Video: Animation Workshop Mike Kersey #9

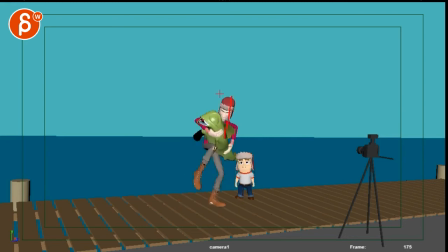I think you can absolutely drag it here, but then through all of this, I will bring the head back, because he is kind of stumbling forward, and then as he stops here, you have then room to bring the head back forward for some overlap. I love that dead fish. This.
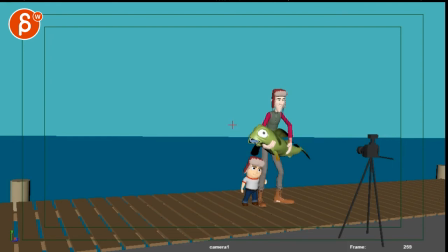Ah, but wait a minute. You want the picture like this, not like that. He just does a wink. to his mom just because hmm let me know see now i'm totally
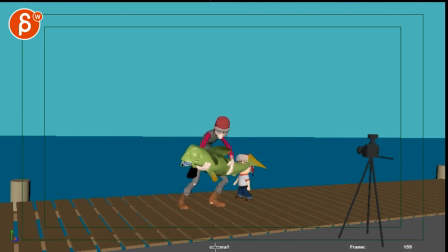yeah i guess this is a better post for them to take a picture so wait so he has this gets there i have to say i don't know so you want this to be here and then the kid would do his clicker thing huh hmm
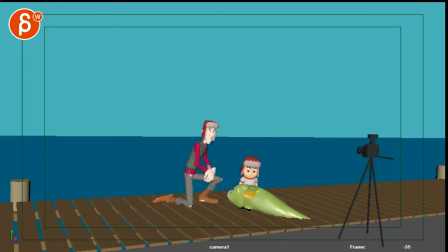let me know let me know the email what you want to do for some reason i was totally like into this, because that's such a posed pose, you know, like this could be cute, maybe the fish would have just a nice little C curve there, so it's not such a bit more posed out, and then as you drag it here, it would drag out into a straight,
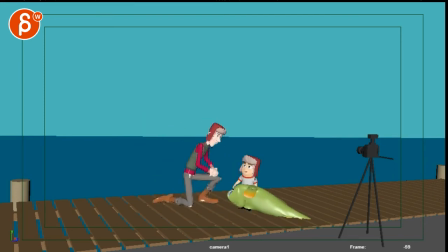you know, I don't know, let me know, that's interesting, I think this could totally work, but then what is he going to do here, I think what he could do, is this, yeah, but then there's his paws, see, I'm totally wrong
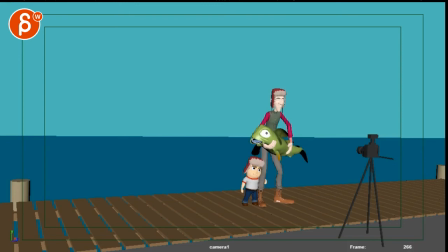I don't know I'm stumped I was totally in love with the idea here and then with the picture taking how this would be a cute moment for him it's kind of a character stuff and then you become all physical
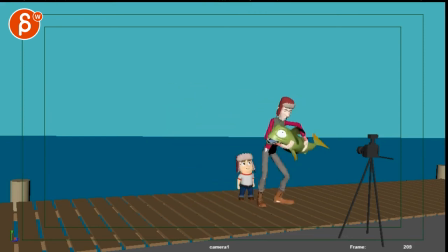what you could do after all of this struggle you're going to hate me for saying all this after all of this struggling and he does this here that pause would be him huffing and puffing big cheek poses of
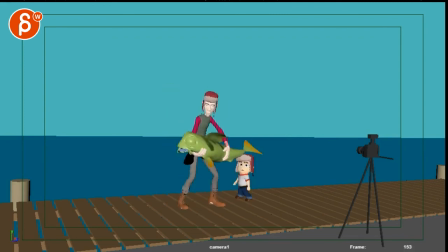like holy crap this is heavy right he goes oh oh man that's heavy wait what's going on whoa like that could be something just throwing it out there and
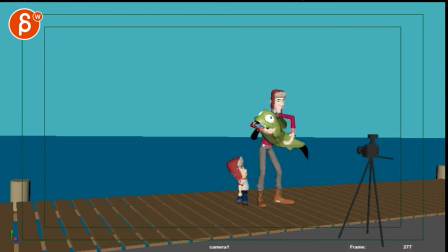then all those shenanigans start here all that adjustment and timing that we talked about through there and then what about the kid pose, click click what if not then you do all of this kid's looking, the kid's cute
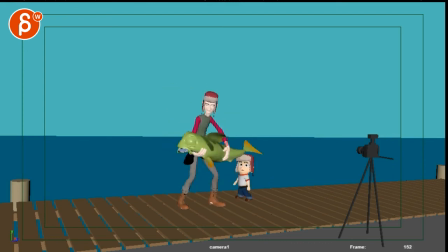not quite sure what he's trying to do here he's looking at him, but then this does he just want to get closer? I'm not sure if you need this because then we're back to overlaps and hiding the kid's face which I wouldn't do unless you have one expression and then that wipe is a reveal for another expression,
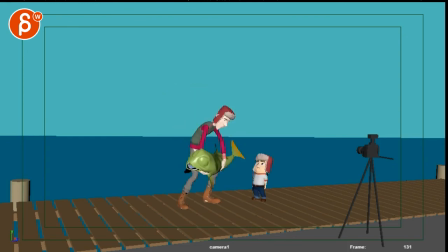I don't know if that cute little head up, just eyes, is going to be visible for such a short amount of time. Personally, I would just keep him here. And then as he does this, as he stumbles forward, where is he?
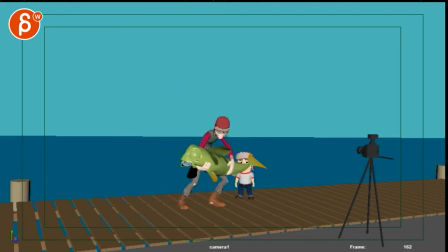Like, he's here-ish, right? So he's here. Put my finger there. And then as he stumbles, as he stumbles, right, the kid would still be here. And then he goes this way, you're that, and then the kid goes this way a bit more. Again, so he's not so close,
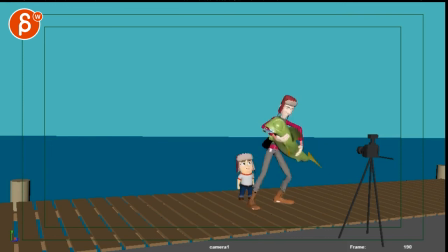so he would just be around here but even then you could leave him a little step to get into this though and that would technically work too get some pops around the kid
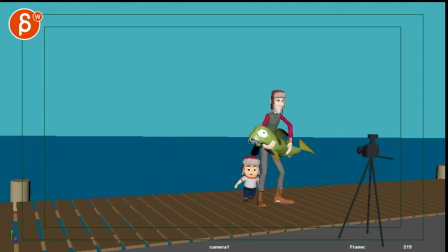so we're saying that he gets to this here this is me being old and forgetting all your previous versions yeah yeah I guess when if he's just puffing and puffing then this here wouldn't make sense like why is he suddenly getting to his leg